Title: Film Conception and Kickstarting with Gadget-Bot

He really guided us, especially in this scene, as to the tracking markers and the HDRs and everything that we needed in this space in order to get the realistic look that we had with the vehicles. And this is our talented DP, Will Myers.
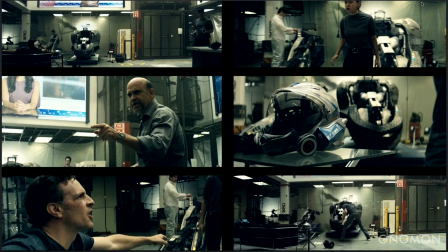[42:07]
Yeah, and so, like, for the space, like, all of us had to design it to be a 360 space for Will to be able to walk around and get whatever shots he needed without any, like, any limits. Yeah. And then, of course, the monitors on the walls, we had to CG all those in.
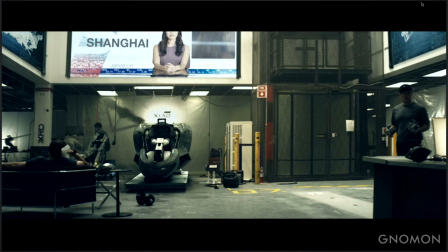[42:22]
Mm-hmm. Right. And that's where Kyle, the VFX soup, was, you know, very useful in really determining what we had to be careful for and what we, you know, what we were,
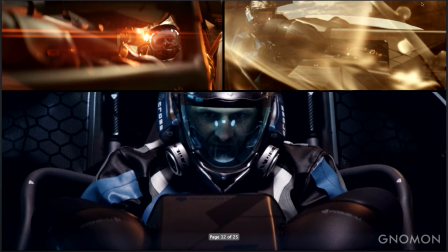[42:33]
Able be able to supplement information for post. And then moving on to our digital shots, this is everything related to the cockpit shots themselves.
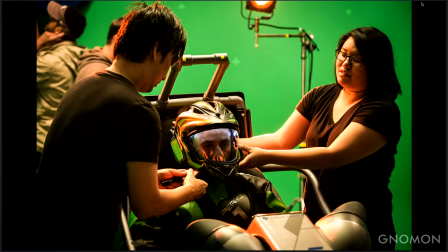[42:43]
So everything was green screen. You know, we built the cockpit, but we shot everything on green screen. We had different lighting setups for different times of the day, depending on where the vehicles were supposed to be at in the United States as they were screaming across.
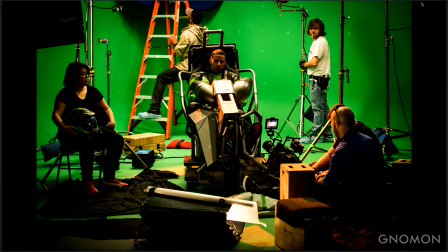[42:57]
Mm-hmm. We also made the vehicle interchangeable. So if you notice, like, his shoe is popping through there. All the panels pop off of the vehicle. That way we could get the camera really close in on certain shots. Mm-hmm. Like, we have one shot where it's like an extreme angle and you see him making a sharp turn inside the vehicle.
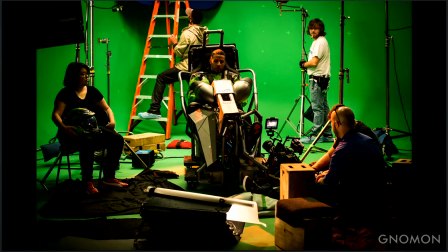[43:15]
And a lot of this is like us talking with the DP early on, like, hey, you know, we have this, like, the cockpit, and he would come around with his, like, 5D and walk around the cockpit and be like, oh, you know what, I want a shot here, how about here and here? And we're like, okay, so we had to design accordingly for that. Yeah, I mean, you have to remember too, it's not about you when you're doing this project. You have to consult with everybody as you're moving forward because they're the ones that make the project amazing at the end of the day. They really will drive it. You can only provide so much. Yeah.
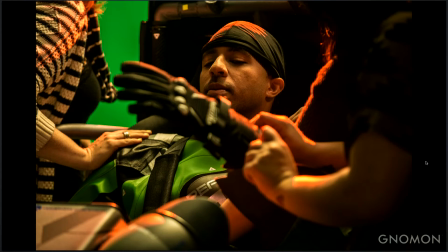[43:48]
I mean, as an artist, that was the first time I was on a green screen shoot.
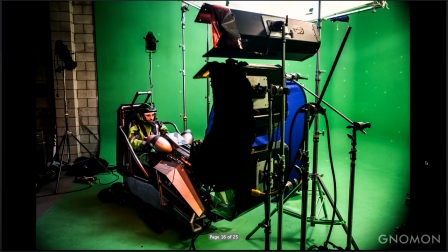[43:52]
And I think I've come to realize, like, how important it is to have an efficient film crew because if you don't make your day, then it's another day of incurred cost of props, the actors, and everything else, and it just gets much longer.
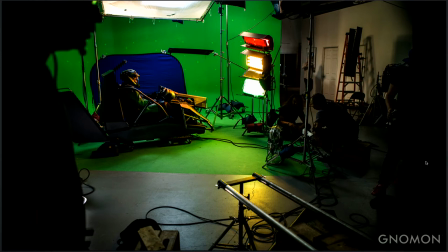[44:04]
Yeah. And then this scene in particular, this is when they're sitting at the start line getting ready to go. So we had these giant lights that were going from green, yellow, red, And so as the actors were sitting there, we'd go click, click, click, and they would go through all the different colors,
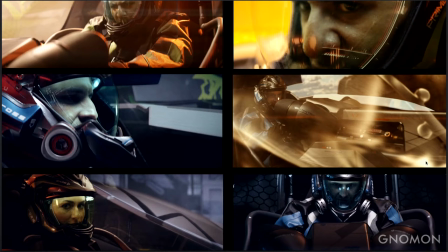[44:18]
and we have those colors on them in those shots. Yeah, and like we knew that needed to happen because of the animatics, all supplementing back to what needs to be shot on set. And being very clear with the DP too, and he's able to set all that up for us. Yeah.
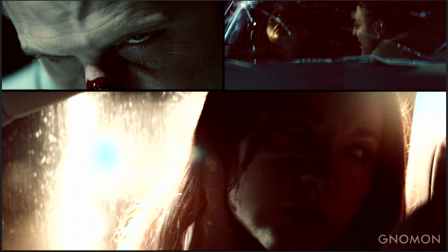[44:34]
And then moving on to some of our other side shots too, like the car accident scene, right. Which is supposed to be our main character Ethan's wife passing away early on in his life,
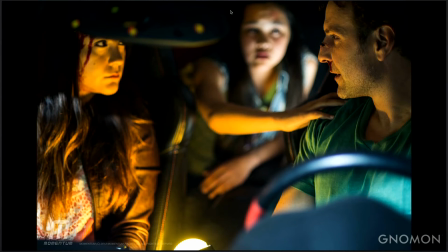[44:43]
and that's what changed a lot of his views on the world. Right.
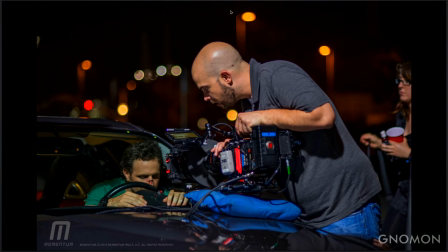[44:48]
And going back to that earlier shot with the accident, this one here?
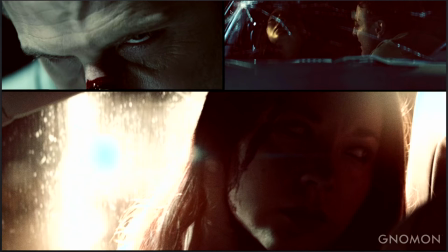[44:53]
Yeah, this part. I mean, like how that was set up was they had a sliding rig with. With lights attached. Yeah, we had two like fog lights that were attached to a rail system that were setting up in the air, and then as the car was supposed to approach, the lights would swing down towards the window, and that way it looked like lights were coming at you in the scene. And then we just wrote those out, and then we put the digital truck in the scene. Yeah, and that was one thing that was communicated to us very early, that whatever VFX we're supposed to have, it always have to be... backed up by proper lighting and motion and practical lights.
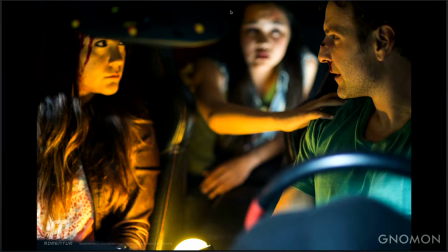[45:29]
Yeah. Because if not, you're trying to do it in post, it's always kind of like dodgy. It just never works. And we had awesome, like, bloody makeup job by our artist, Victoria.
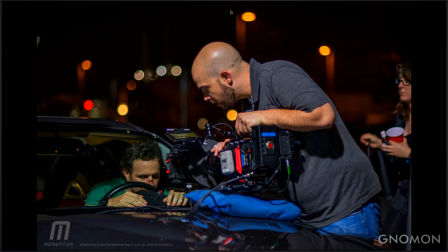[45:39]
Who's in the back right corner there. She's always ready with the blood. Yep.
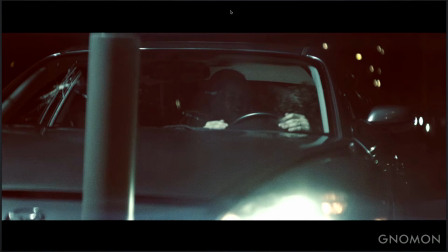[45:44]
And in this scene, so the window's cracked, but actually it was done in post. And it was something that we had talked about with our VFX soup was, like, should we do this practically? Should we just have, like, a broken, you know, piece of glass and put it on the car, which it was a possibility. But at the end of the day, we were just like, you know what?